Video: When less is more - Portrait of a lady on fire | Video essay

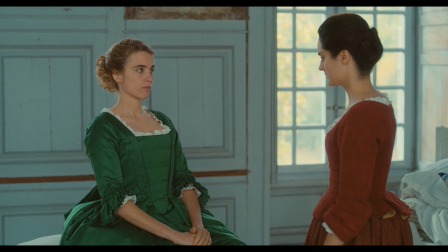Portrait of a Lady on Fire is a French film released in 2019, written and directed by Celine Sciamma.
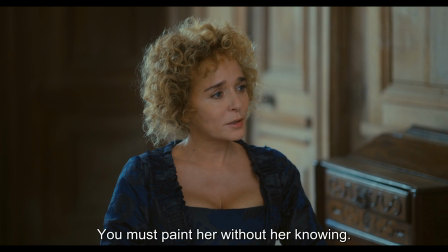The film follows a painter named Marianne, who is commissioned to do the portrait of Eloise, a young reluctant bride-to-be.
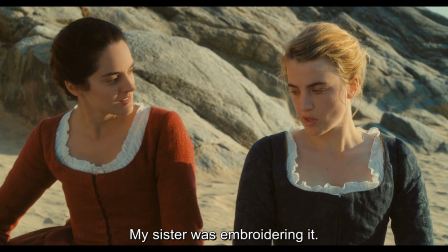Marianne must paint her without her knowing. She observes her by day and paints her secretly at night.
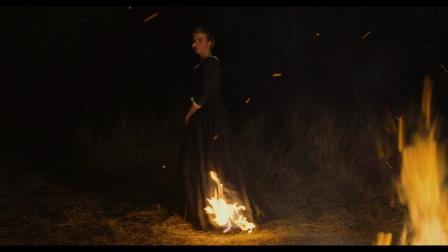Friendship then develops into desire, which develops into an incredible story.
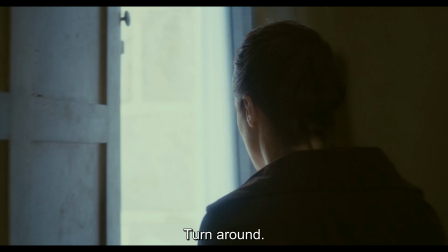Retourne-toi.
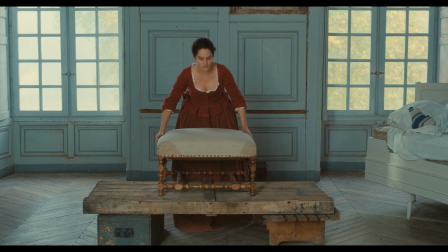The movie takes place in France in 1770 and is a loud voice for
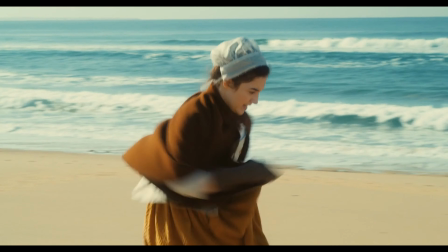the unfair treatment of women in society during the 18th century.
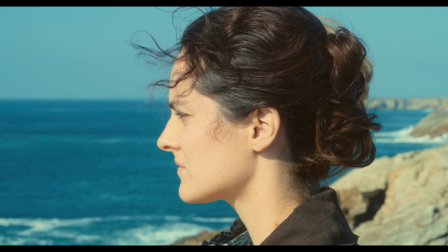However, the film's greatest achievement is not just its message or the story, it's how it also uses the music and the setting to tell its story.
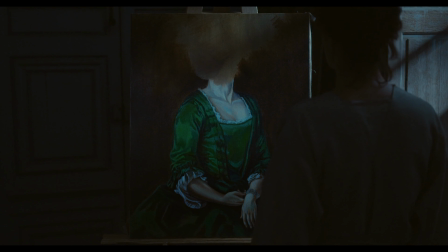It's common to talk about this movie's lack of music, but it's not the only element the director uses sparingly.
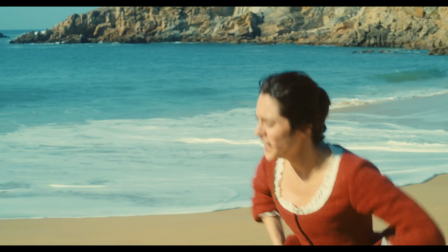Portrait of a Lady on Fire is a very intimate story that involves two people falling in love.
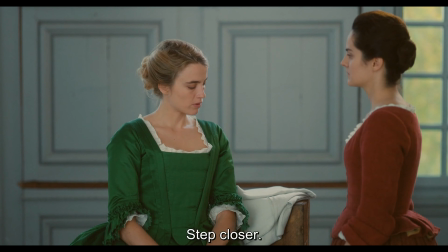It happens gradually, instead of it just being the typical love at first sight.
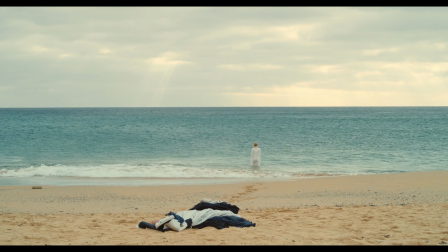And director Celine Sciamma and cinematographer Claire Maton wanted the audience to also feel involved in the story,
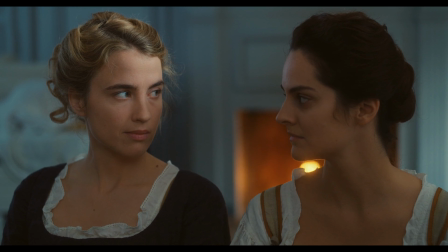not as if they were just watching the romantic story develop, but as if they were witnessing it firsthand.
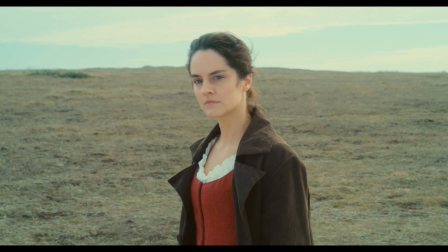And they do it by using specific shots and limiting the number of characters within
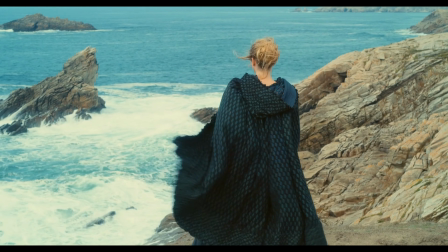a frame to avoid overpopulating a scene and making it less personal.
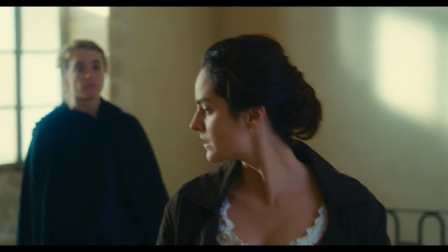In terms of shots, Portrait of a Lady on Fire uses mostly 2 shots, or at most 3 shots.
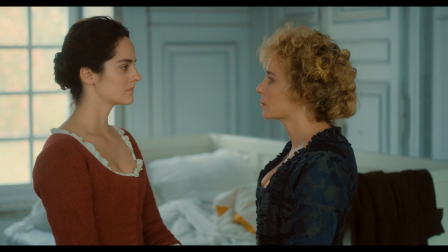When characters are having a conversation,
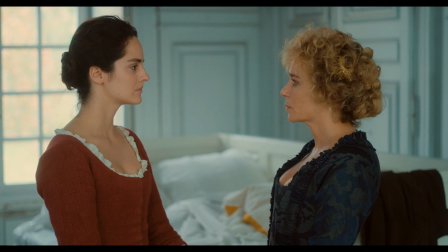the movie only uses 2 shots as perfectly illustrated in the scene where Eloise's mother is talking to both women.
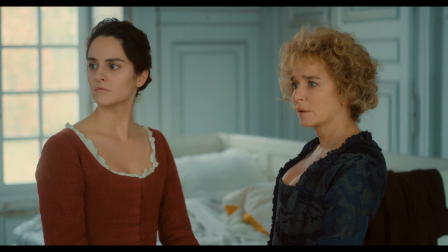She starts the conversation here with Marianne.
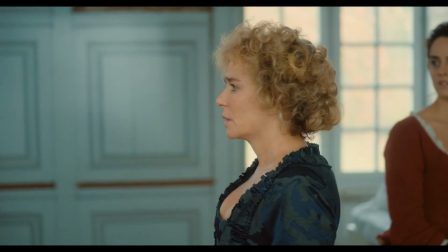Then when she addresses Eloise, Marianne slowly moves out of the frame just as Eloise enters it,
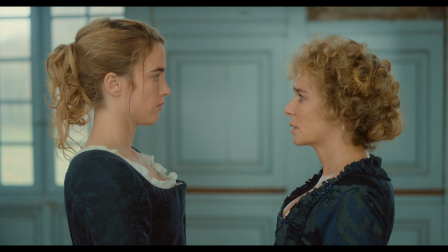keeping only 2 characters within the frame for the entirety of the scene, even though there are 3 people in the room.
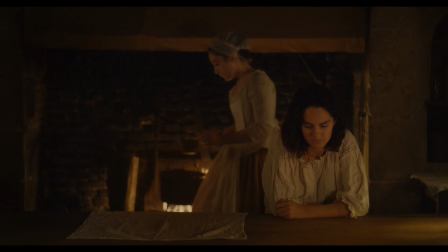Once Eloise's mother leaves the castle for a trip, the 2 women develop a friendship with the maid, and the director allows 1 more character within the frame when the women are shown doing something,
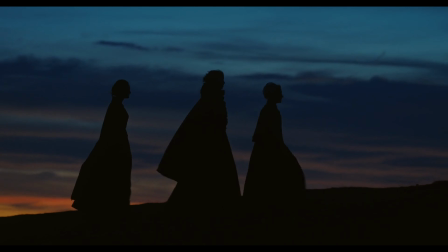like here, or here. But here's the thing.
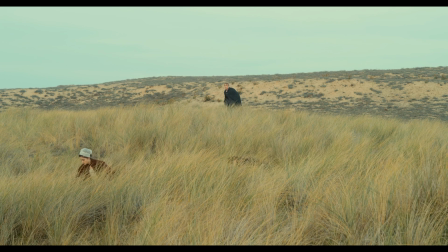It is only scenes without dialogue, and the moment dialogue is reintroduced, Non.
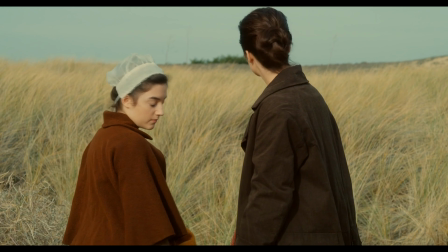Il ne doit pas y avoir de fleurs. we are back to having only 2 characters at a time within the frame.
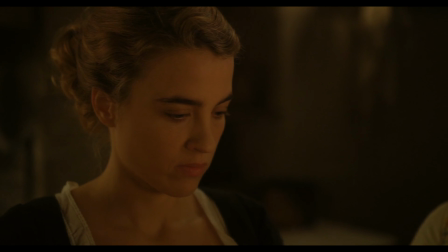The movie is also very good at utilizing the single shots, like when the 3 women are playing cards or telling each other stories.
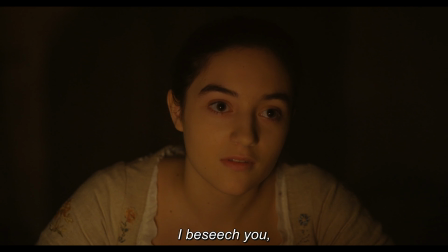The director always uses shot reverse shot to only have 1 character in the frame at a time.
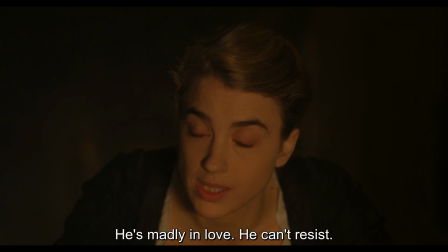That allows the audience to focus on the reaction of the characters, and the facial expressions are important within the context of the scene.
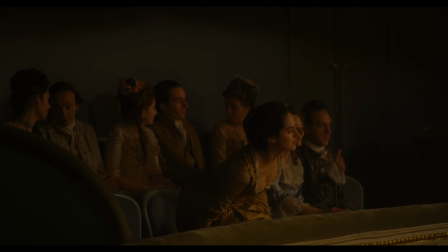It allows the audience to get a sense of participation. As for group shots, the movie only uses them in 3 instances.
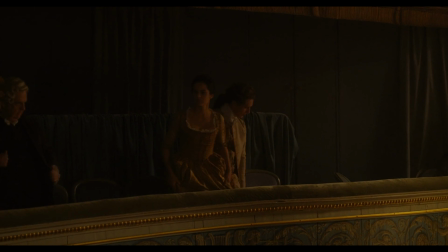In the beginning, when Marianne is traveling to the castle, in the middle of the movie when all the women gather around the fire, and at the end of the movie.
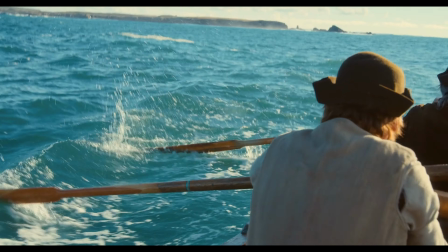In the beginning, the group shots are used as a contrast so we can feel the shift when Marianne goes in isolation in the castle.
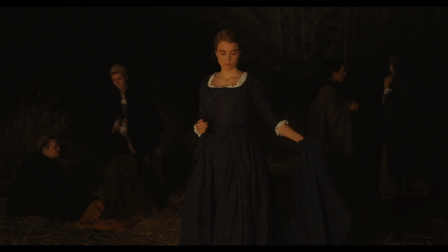In the middle of the movie, that is exactly the moment the characters discover their love for each other.
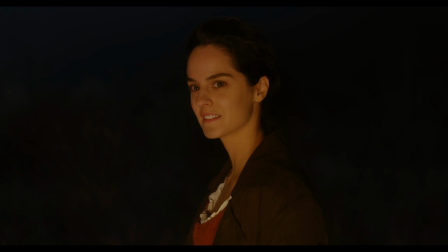They are put in a group for the first time in the movie. They are surrounded by all these women and yet they only have eyes for each other,
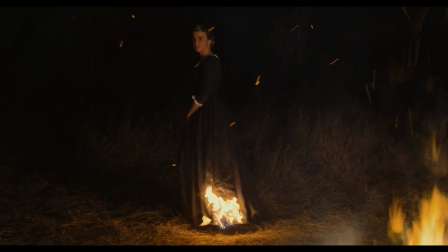with one of them literally burning with desire and love for the other. At the end,
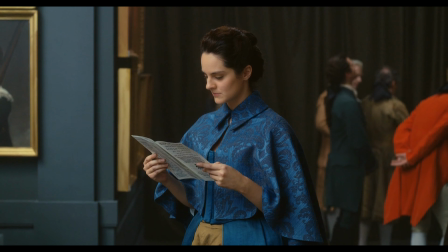the group shots are first used to ironically make Marianne look lonelier than
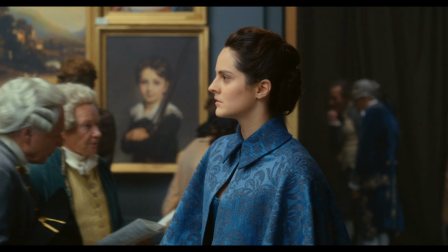when she was in a more intimate and isolated space with Eloise.
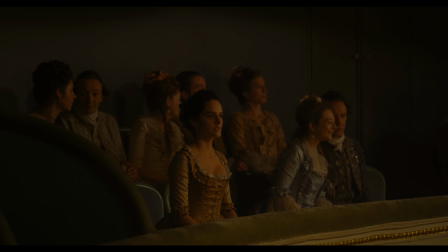Then they are used to illustrate the distance between the 2 characters, showing how far apart the 2 worlds are from each other.
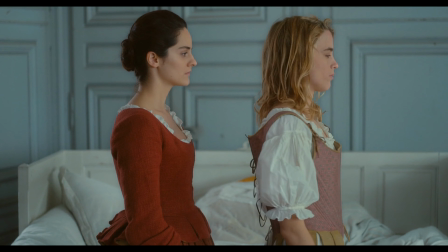Portrait of a Lady on Fire purposely uses an isolated setting to allow itself to use as few characters as possible.
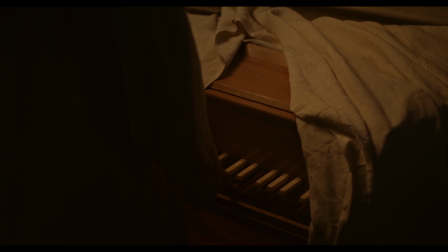The music is always played within the film, with no use of a specific score,
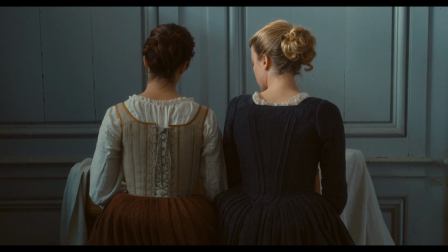and whenever the characters play the piano or sing a very ancient anthem,
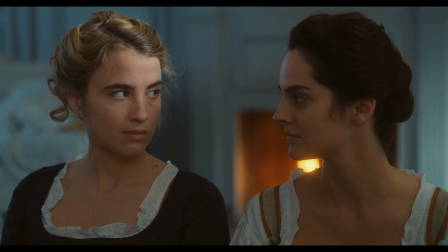it means something for both the characters and the story overall.
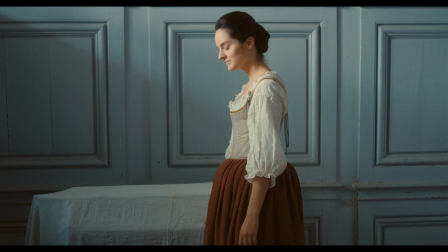The director delays the use of music to almost a frustrating level so that whenever the audience hears the music,
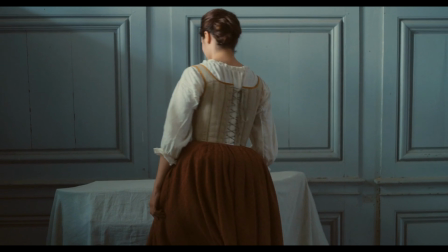it stands out and its significance is easier to grasp.
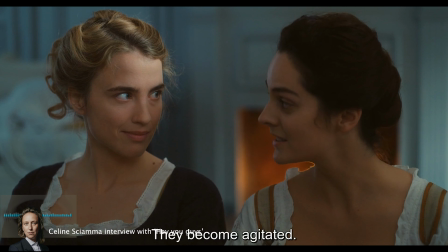It was part of the plan since the beginning to do a film without a score,
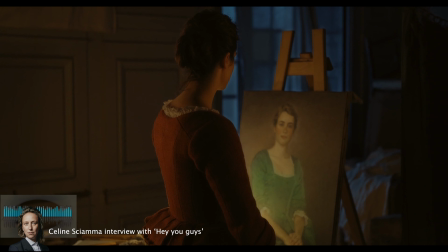which felt challenging because it's a love story and love stories always have scores.
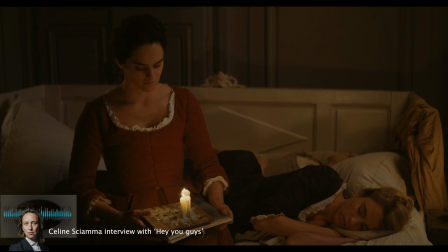I mean, you're like Titanic, My Heart Will Go On, we know. And even our own love stories, they have their songs, they have their soundtrack.
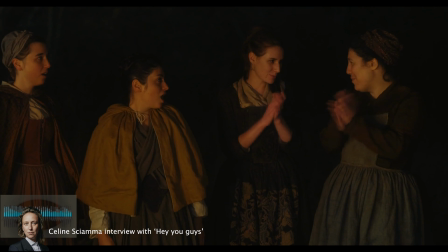But it was really, really about the reconstitution. It was really, really about the period piece. I wanted to put the audience in the same position as the character.
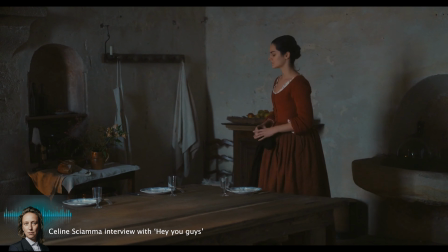You know, art is not available, music is not available. They have to, you know, they can, maybe they will hear some music once a year.
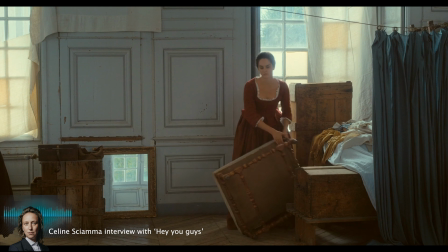And I wanted, this frustration to be the same for the audience, because, you know, we're looking for equality here in this film.
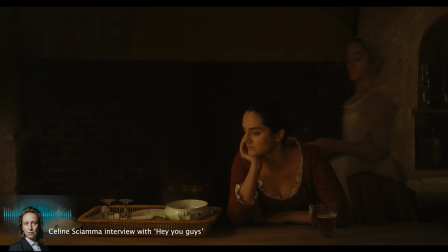And so that they would share the experience of how art is powerful, music is consoling, as strong as the character would feel it.
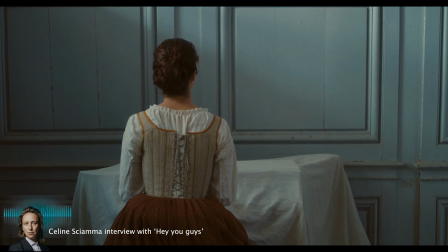And, you know, that's one of the music in cinema is really, really powerful.
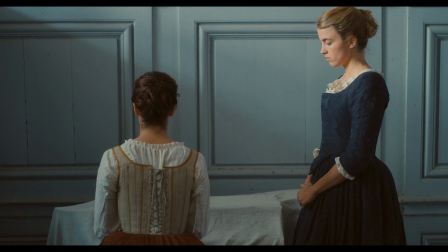The same can be said about the use of background characters and extras.
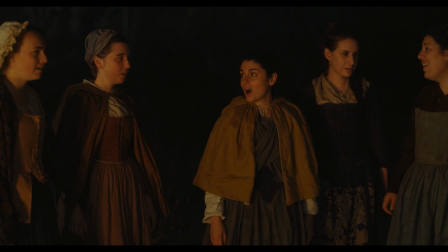The reason this scene was the most talked about after the movie's premiere is because it contains both.
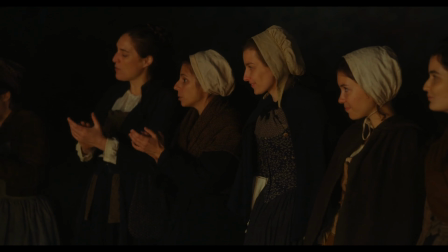It is the first time the characters are put in a group, and it is also the first time a musical number is used in the film.
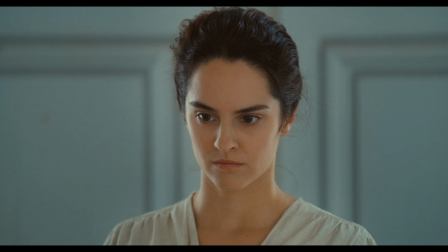The director and the cinematographer decided that the camera should linger, almost as if reading the actress's thoughts and desires.
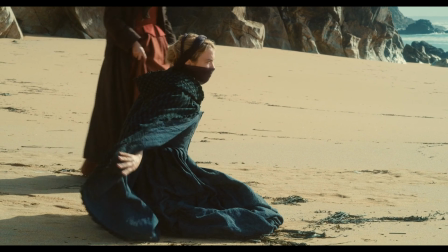So much of it came from Sciamma's careful staging with the actresses, going as far as dictating the number of footsteps each would take.
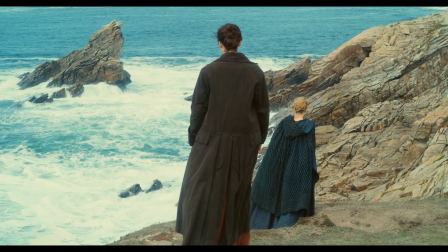She even revealed that the long takes of the two actresses were extremely
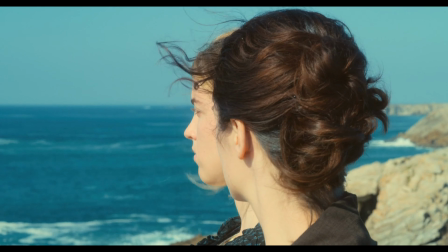choreographed down to the millimeter of the position of the faces in relation to one another.
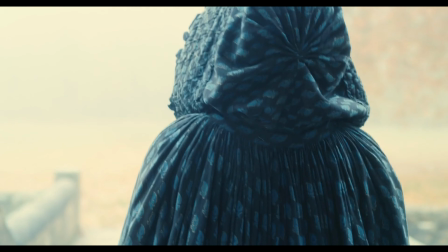She also supplied a cinematographer with a detailed technical breakdown of each scenario,
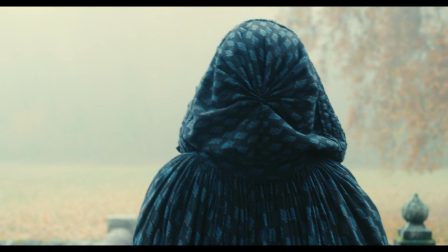allowing a cinematographer to spend time visualizing the camera movement. When talking about a movie in the IndieWire Toolkit podcast,
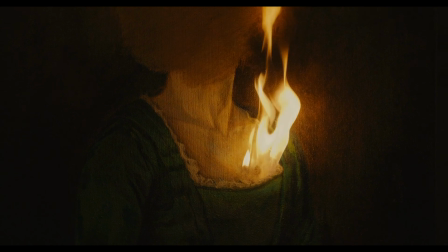Celine Sciamma talked about wanting to passionately chronicle the rise of desire and
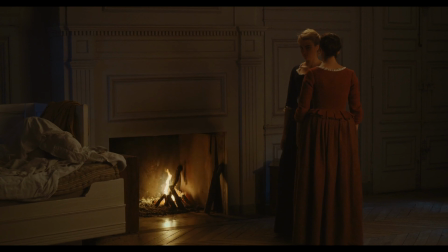to feel what it would be like to be in the presence of that desire as it turns into love.
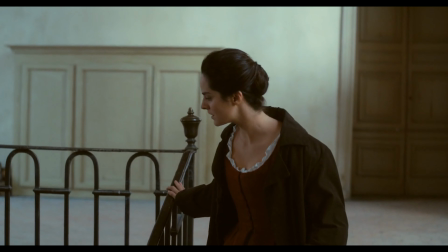One of my favorite scenes in the movie is this scene, the first time Marianne meets Eloise.
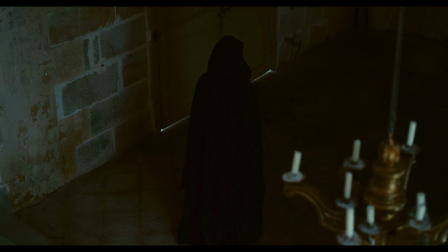It is also the first time the audience meets this character.
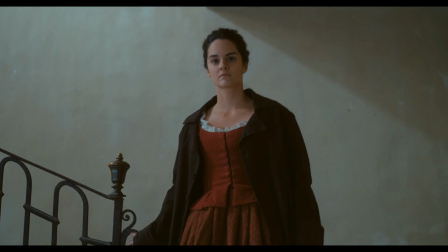The lack of music contributes to the realism of the scene with mostly a POV shot from behind.
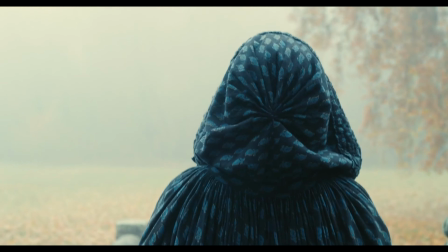Again, no music with just the sound of leaves as background noise.
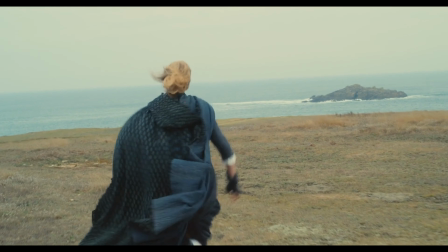When Eloise starts running out of nowhere, our run is accompanied by a handheld camera as if we were running towards her,
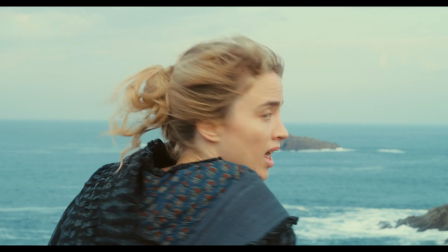just as Marianne chases after her.
Then when she stops and addresses Marianne, Ça fait des années que je rêve de faire ça.
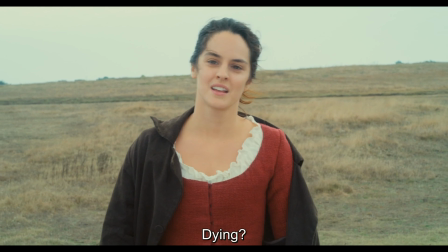Mourir.
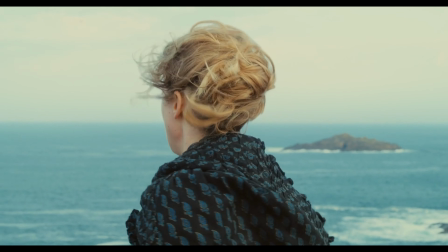Courir. the sound of water conveys the feeling of isolation, as if the audience was in an island with the two main characters.
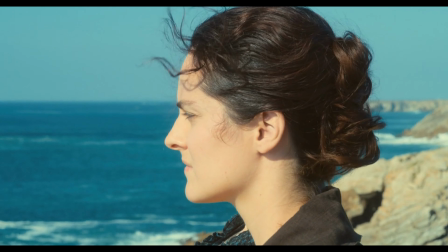Seems like small details, but honestly, this is simply brilliant filmmaking.
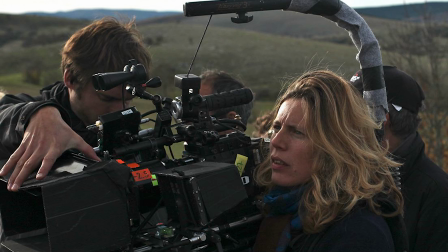During an interview, cinematographer Claire Maton had this to say about their approach on how to shoot scenes in the movie.
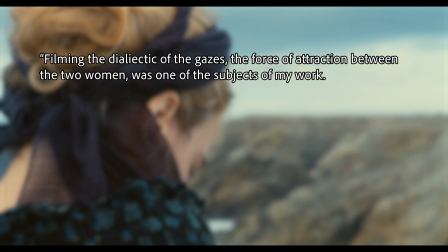Filming the dialectic of the gazes, the force of attraction between the two women, was one of the subjects of my work.
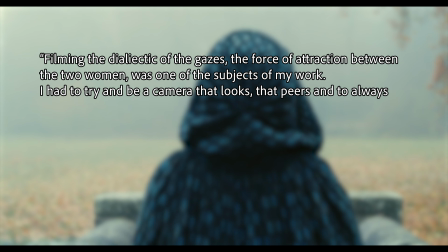I had to try to be a camera that looks, that peers, and to always find the correct entering of the faces within the frame.
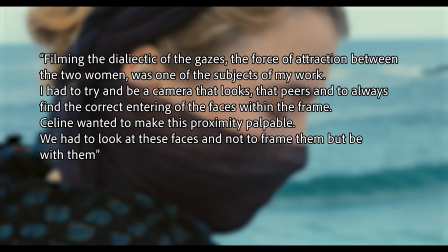Celine wanted to make this proximity palpable. We had to look at these faces and not to frame them, but to be with them.